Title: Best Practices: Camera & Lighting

Hello and welcome. In this video, we will discuss some principles and best practices for camera and lighting,
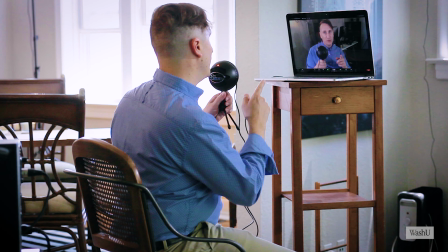specifically for recording yourself on your home or office computer. Hi, my name is Charles Drexler, and I'm a video production specialist at the Center for Digital Education. I'm speaking to you today from my home to help you turn your home or office into your best recording studio. Let's get started.
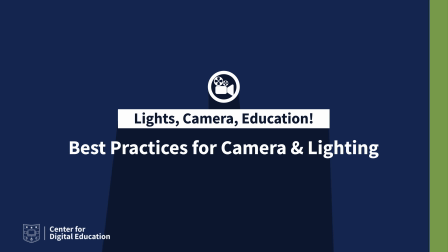So we're here to talk about how to make you look good on this camera. I want to focus our discussion today on three main areas.
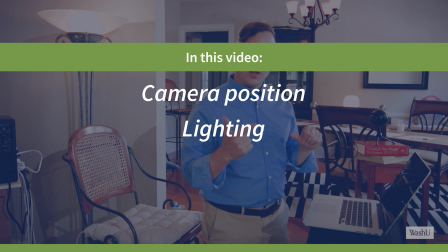First, camera position. Second, lighting. And third, framing and what's in the frame.
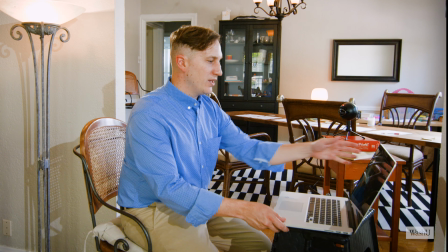Let's talk about camera position. This setup is basically how I would feel comfortable working.
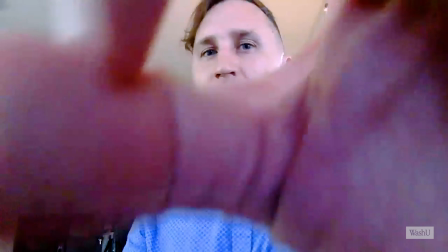My keyboard is at my wrists, I can see my screen. My camera, which is right here, is pointing up at me.
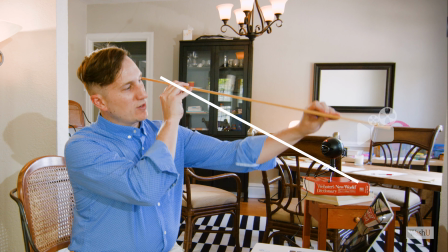Do you see that? What we want to do is raise our camera position so it's at or slightly above eye level. Let me show you how I do that. Dictionary, phone books, boxes, these are all good items to help you raise your camera up to eye level.
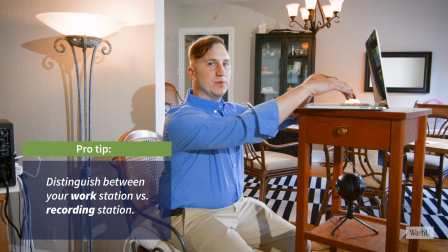This would be a very strange way to work. My keys are way too high for me to type on, but my screen is up at eye level.
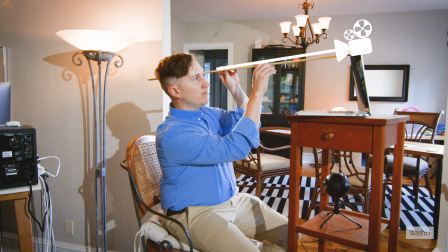This is where my camera is right here. This is the line coming from my camera to my eyes.
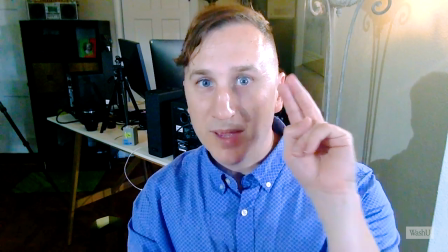Now the other thing that's very important is to maintain eye contact to the camera.
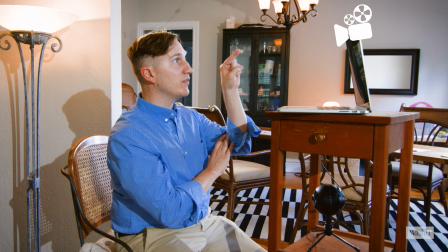I'm not looking at the screen where I'd see myself, I'm looking at the camera. This will mimic the way that people would see each other in person.
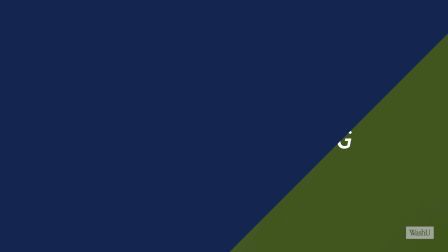Next, let's talk about lighting. There are two types of lighting, natural lighting and artificial lighting.
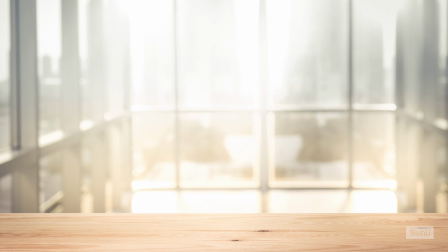Natural lighting, or sunlight, is usually best. Sunlight contains high-intensity blue light, and sunlight,
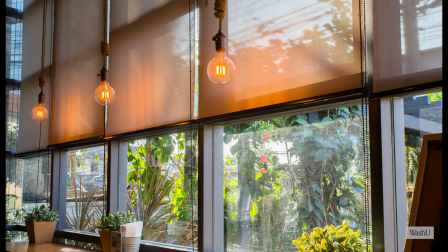even on rainy or cloudy days, will almost always be more illuminating than artificial lighting.
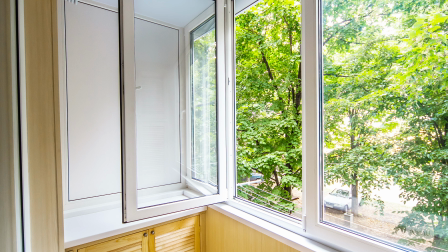Position yourself near a window. Be careful not to sit in direct sunlight because that could be too intense or too hard,
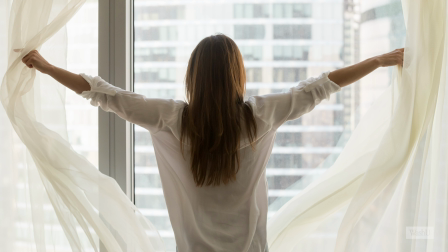and use modifiers like shades or curtains to help make the lighting more soft or diffuse.
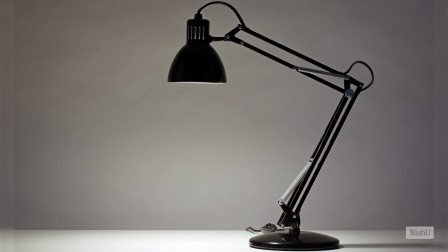Floor lamps or desk lamps like this may help fill in shadows on your face,
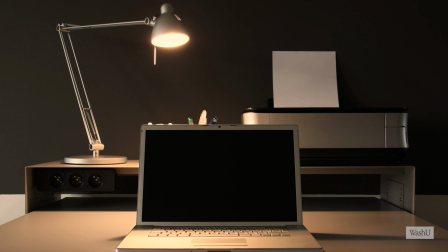but generally these lights are not powerful enough on their own, and often the light that they put out is too yellow.
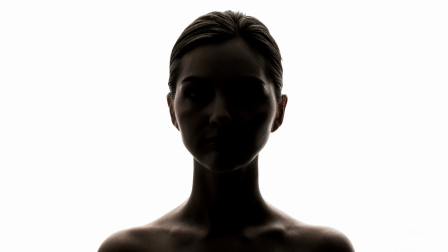Avoid backlighting. Backlighting means more light behind you than on your face. With backlighting, the light behind you is strong and overpowering, and your face is too dark.
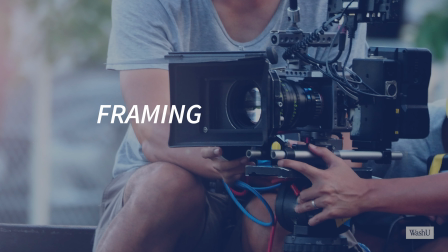The third consideration I'm going to ask you to think about is framing. Let's take a look at my framing here and let's talk about it.
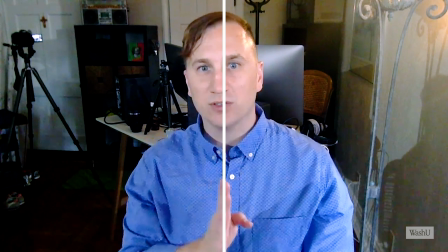We want to look for framing where you're basically centered and my eyes are about 2/3 of the way from the bottom. Now a lot of people will tell you they like a very neutral background, all white wall or all blank wall, and that's fine too. Me personally, I like to have a little bit of depth and I like to have some stuff that shows off who I am.
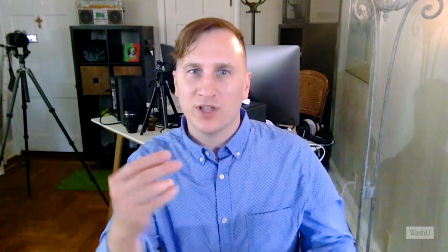So you get the idea. Look not only at yourself and your lighting, but you're gonna look what's behind you.
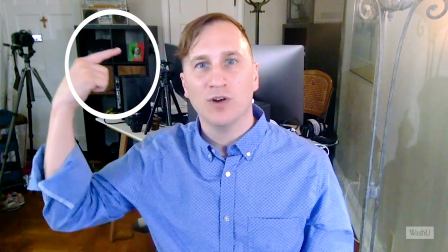This shelf was a big mess before I shot this video. I spent a lot of time cleaning this and making sure it was organized.
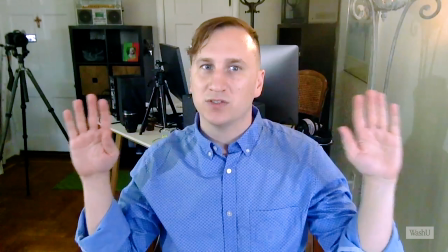Everything in the frame behind me, this also represents me.
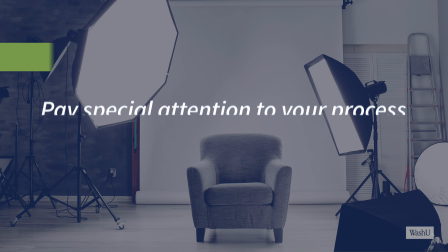My final point about recording yourself is to pay special attention to your process.
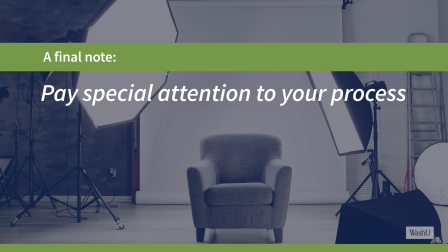Test your setup and make sure that you take breaks and drink water throughout. It can be very challenging to record yourself at home.
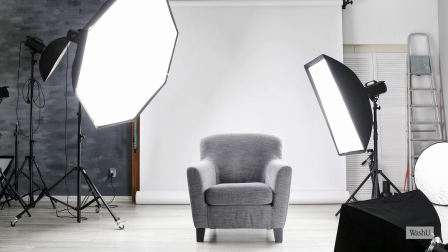Take good care of yourself so that you can take good care of your audience too. Okay, thank you for tuning in. Hopefully we've inspired you to find some new and creative ways to think about your camera and lighting options when you're recording yourself.
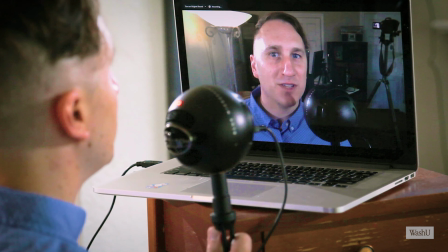I hope you found these tips and tricks helpful.